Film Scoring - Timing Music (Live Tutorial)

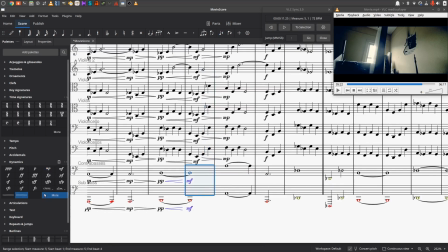37:27 Let's deal down here with the bass part.
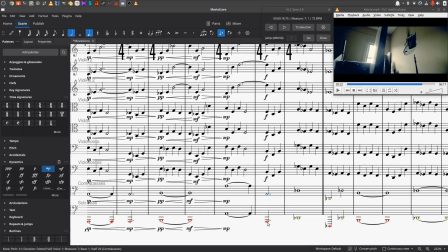37:35 And add our forte down here.
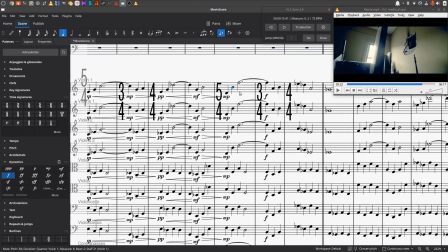We'll put our crescendo on this whole measure.
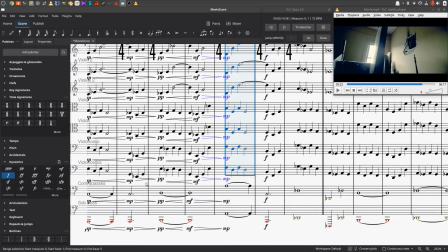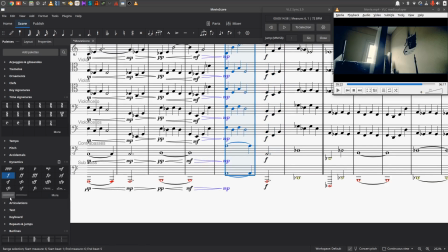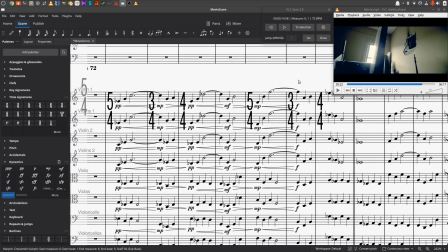38:09 All right, let's listen to this from the beginning real quick.
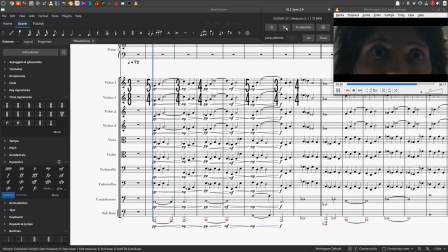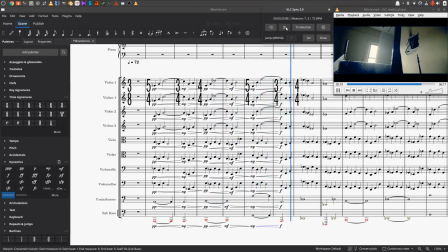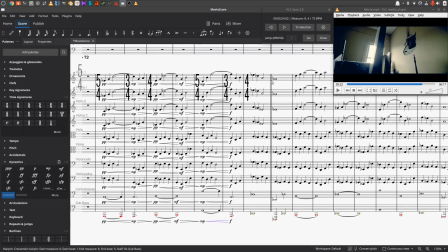38:38 I think what I want to do here, we're going to ignore this limitation that we've made over here. I want this to extend longer than before coming into the next one.
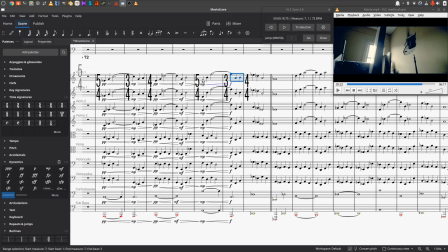38:51 And I want to extend it quite a bit. Let's listen to that one more time.
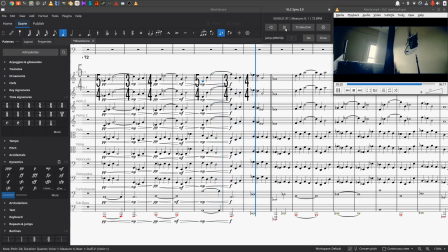In fact, I think what I want to do is I want to make this a
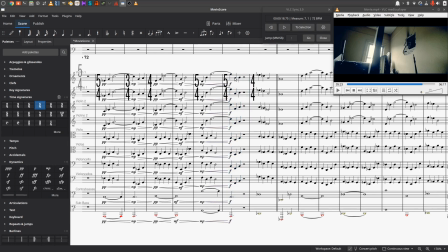39:21 5/4 bar. And I'm going to take everything and move it over one beat. Take these first notes.
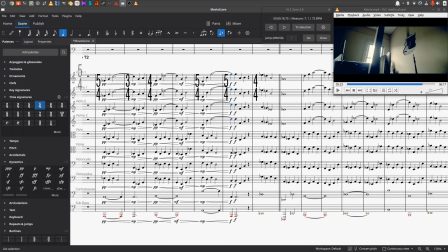Make them half notes. And then I'm going to take these notes and make them half notes.
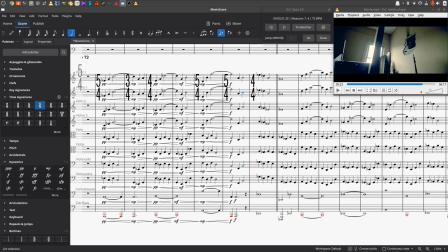39:58 So everything's going to feel like it really slows down here briefly. Turn these into whole notes.
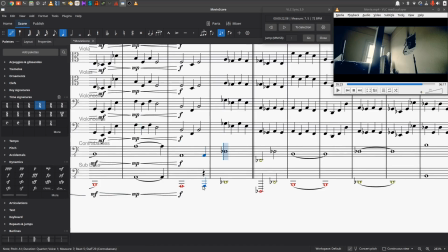40:12 Add our quarters back in. Now if I click and select here, you can see what I'm doing. I think that's the other thing about doing things live is it's very hard to follow along, but if I'm using my mouse, at least you can see what I'm clicking on.
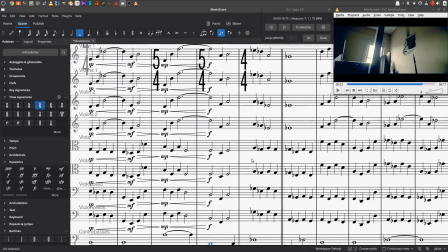40:27 Okay, so now we have an extended line. Now the idea, let me explain my reasoning here.
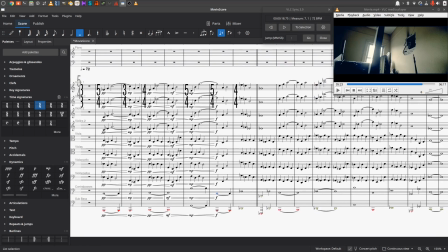40:34 There's no person here, so going for emotional hits is kind of impossible. But you do have the revelation of some things, and rather than hit the revelation of this hole in the wall head on, we're going to let it appear, and then we're going to accentuate it in response with a shift in the music.
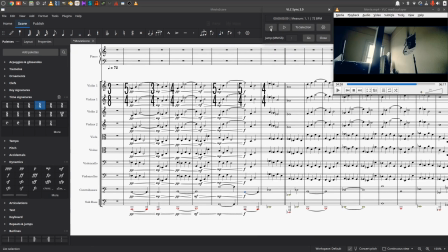40:54 So listen to this. See how this works.
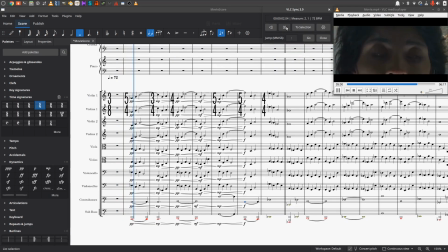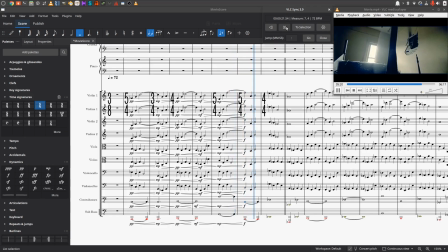Okay, so you see, it's kind of holding out, and then it appears fully, and then the music moves after it shows up, as if it matters, right? And it doesn't. It's just abstract here, but you kind of see the idea.